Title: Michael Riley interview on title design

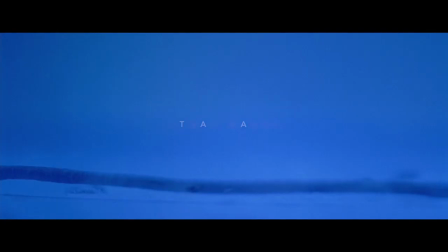4:01 I think that more and more design is going to go the route
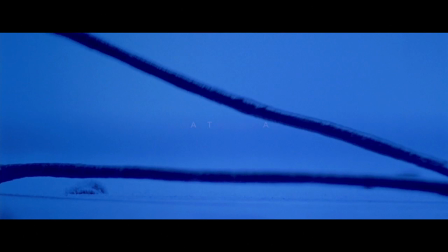4:06 of allowing designers to be storytellers, and I would love to do more of that.
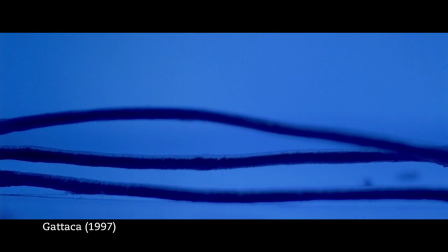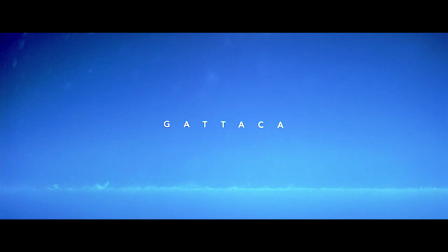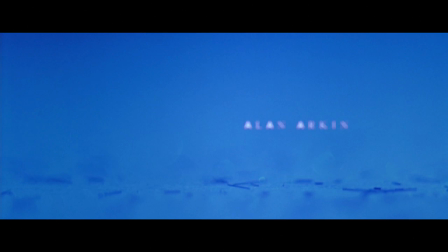4:23 Gattaca is an example where where I not only had the opportunity to work on the main title, but also on the marketing. And Andrew Niccol, who is the director, really had the vision for this movie and really had also a vision for the marketing. It was really important to him that the main title looked like the marketing, and the marketing looked like the main title. So many times you'll watch a trailer for a movie and it'll look like one thing, and then you'll get into the movie and you're watching the title sequence and it's something completely different. From
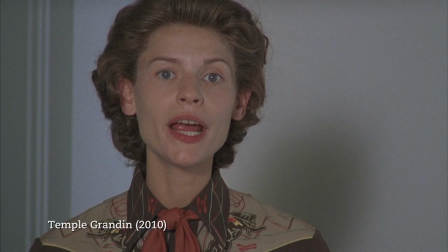4:58 his point of view, he really wanted to make it consistent.
My name is Temple Grandin. I'm not like other people.
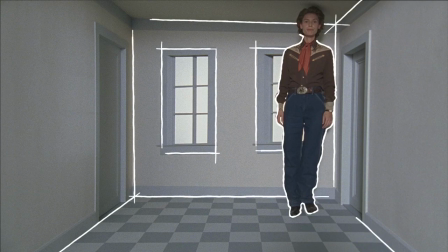5:09 I think in pictures, and I connect them.
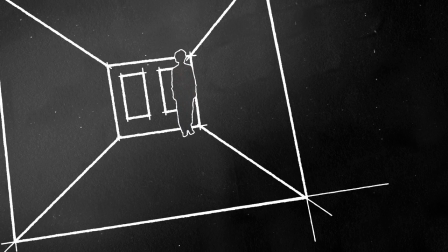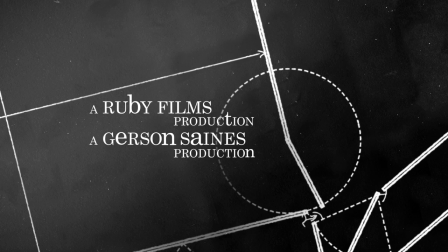5:20 This is a main title for Temple Grandin that we did for HBO. It's a true story about a woman, and her name is Temple Grandin. And she is autistic, and she's very well known for advocating for animal rights.
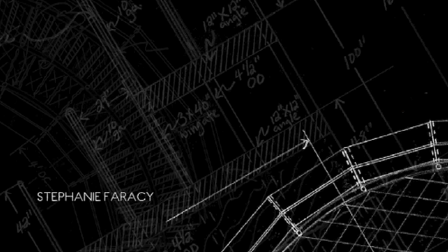5:38 And one of the things that she was really famous for is designing cattle systems for slaughterhouses.
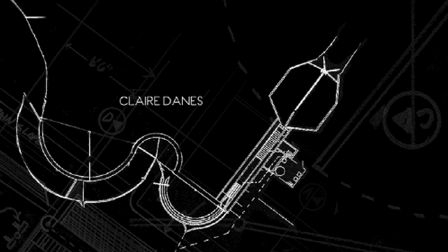5:47 And she thought that every animal deserved dignity, and so it was her goal to,
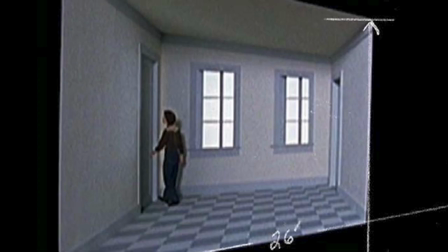5:53 even though cattle did end up in a slaughterhouse, she believed that they should be treated as humanely as possible.
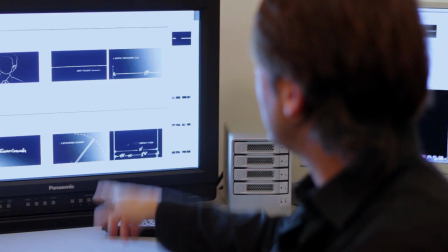6:00 These are all croppings from her actual drawings. These are lines that she drew.
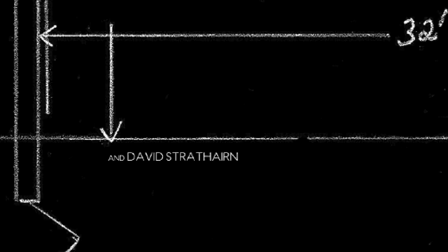6:05 We used all of the drafting drawings to illustrate what she did.
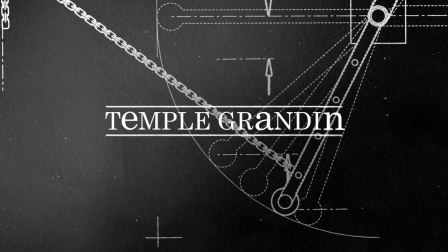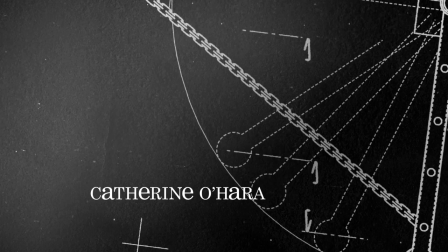6:19 We presented several ideas. We also presented this idea here where we used little bits and pieces from her scrapbook.
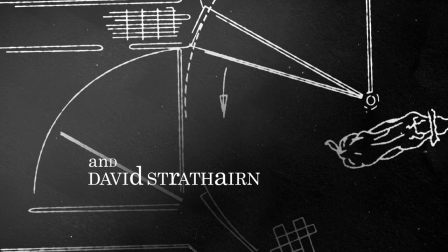6:26 She had a scrapbook where she took down visual notes. She's a very visual thinker.
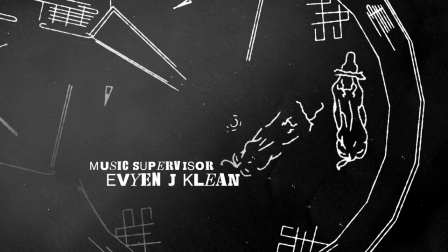6:33 She thinks in pictures. She remembers lots of things, and so she's always writing down images of things that she sees in the film, and that struck us.
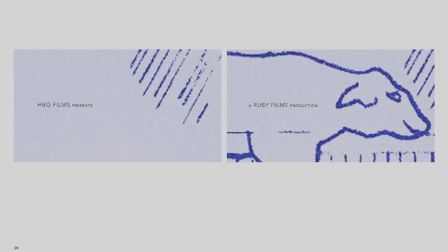6:43 And one of the things that we wanted to insert into this particular idea was her drawings of cows.
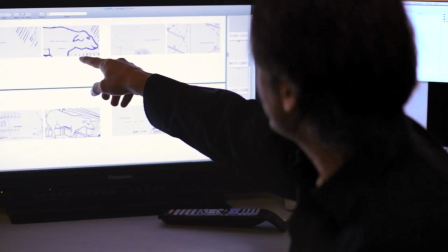6:49 So, you know, her drafting drawings were always very analytical, but whenever she drew animals, they always had a smile on their faces.
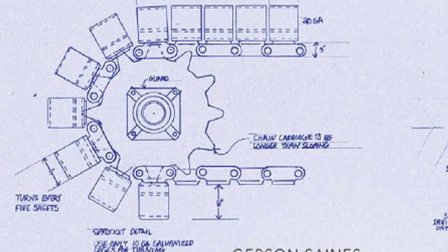6:57 And it showed that, you know, Temple Grandin was obviously is a very brilliant thinker, a very creative and analytic thinker, but also a very compassionate person.
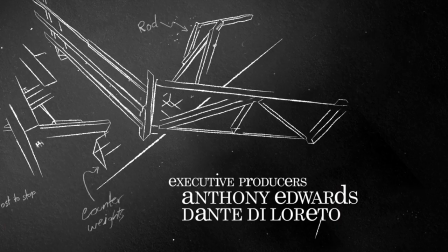7:09 We felt that these drawings of the cows and the way that they smile to us looked very human.
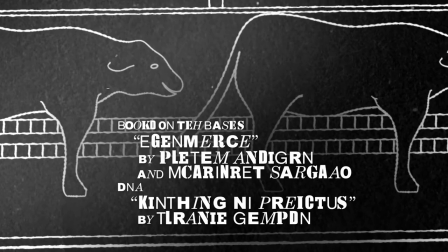7:15 They looked very compassionate, and we wanted to show that contrast.